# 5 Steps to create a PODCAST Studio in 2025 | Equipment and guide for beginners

What's going on, y'all? Josh Miller here. Welcome back to the channel. Today we are talking about how to set up a podcast room. I have had the opportunity to set up a few podcast rooms, and I've got one that's extremely special. I think it's got a really cool vibe to it. So we're gonna be talking about how to set one up, either for yourself or for a client, but how to do it and how to do it well.
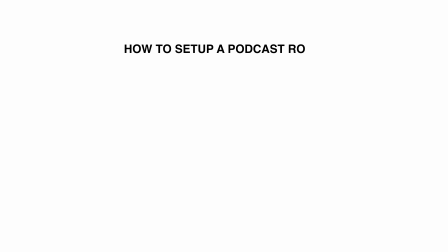0:27 All right, so here's the things we are covering today. Lighting, composition, audio, gear, and just the overall vibe. All right, so first things first, I decided I wanted to go really nice and contrasty with this podcast room.
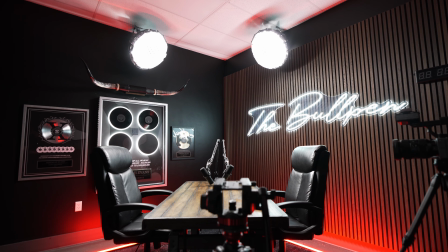0:44 I didn't want to be, you know, bright and shiny.
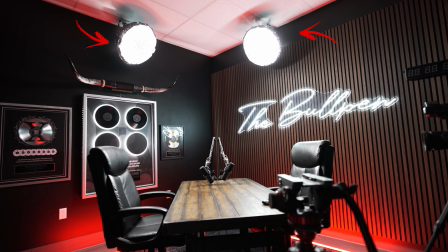0:47 So I took two Aputure 200Xs and put them on some scissor mounts. And scissor mounts are super dope pieces of equipment. You can clamp them onto a grid of a drop ceiling, and then it's got a baby pin on it so that you can hang a light from it.
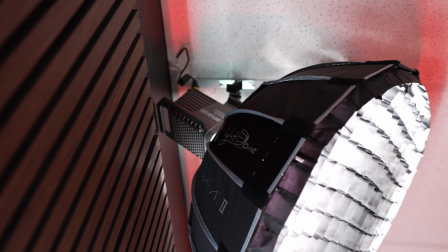1:02 So I put that on the ceiling, put the Apertures on that, and also put a Aputure Light Dome Mini on that with a grid to really be able to focus it.
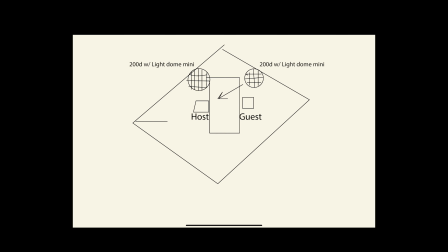1:11 And I put them in these spots because I wanted them to act as a key light and also as a hair light. And the way that you do that is, you know, you position it in a nice spot that it gives, it's at a 3/4 angle,
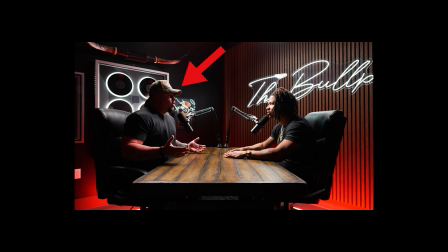1:25 and it hits the host's face at and acts as a key light, but it also hits the back of the guest's head and gives a nice little hair light. So it actually serves two purposes. Next up, I took two Quasar tubes and I set them to red.
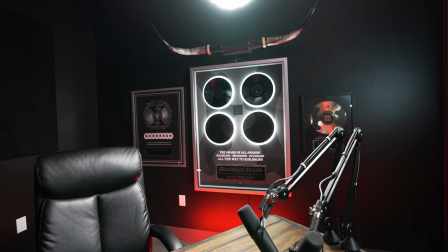1:44 It kind of just fit the overall vibe of the podcast more, and put those along the floor to give a nice uplight onto the backdrop.
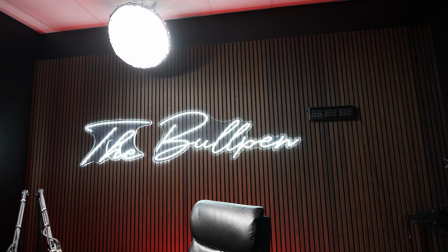1:52 And that added a whole new dimension to this. And then lastly, I actually didn't do it in this exact podcast room, but when we redid this room, we actually moved it to a different location. We added another Aputure 200D and put a Aputure lantern on it and put that overhead in front of them, like almost right above camera. And that just acted as a fill light just to bring up the contrast a little bit. I didn't want it as contrasty. And that, I actually liked that a lot. I really like the way that that looks. And again, I used a scissor mount and put that on the ceiling. And then all of the cords, I just ran them through the ceilings. Because it's a drop ceiling, you can move the tiles, run everything, and then it's clean. There's no wires hanging down. It's just a clean, clean look. So when putting this room together, I wanted to be able to put as much depth into this room as possible. And so we actually decided to shoot into the corner of the room and then have the desk coming straight out from the middle. And then on one wall, I'll get to it in here in a minute, but it's actually these panels that are right here on my wall.
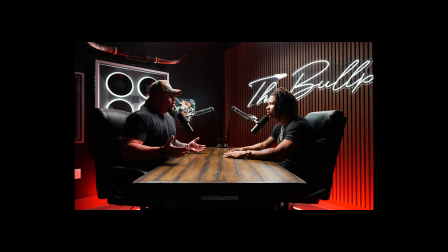2:59 But we put an entire wall on that side, and then the hosts had a bunch of really cool ClickFunnels awards that we put on the other side of the wall. And so it was a nice, like, lots of leading lines and a lot of depth. And so whenever you're composing your podcast, you know, in the world that we live in, podcasts are not just audio anymore. Podcasts are visual. You know, you're going to cut them up into 30, 90 second bits and put those on social media to drive traffic to your podcast or to, you know, the person that you're doing the work for. So you want it to be visually stunning as well. And so that's number two, is focus on the composition of the podcast room. And number three is audio. Obviously, it's a podcast, so you need the audio to be nice and crispy.
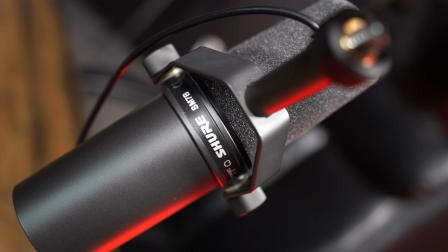3:44 So we decided to go with the Shure SM7B podcast mics. It's pretty industry standard. You see everybody using those. And you can either put it on a stand or you can put it on an arm.
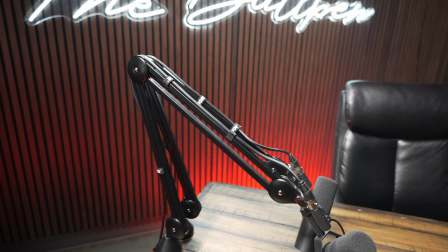3:55 We have the Rode arms, just podcast arms. Put it on there, and then XLR off of that.
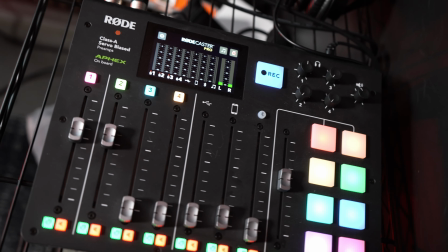4:02 And then for the interface, we are using the Rode Procaster.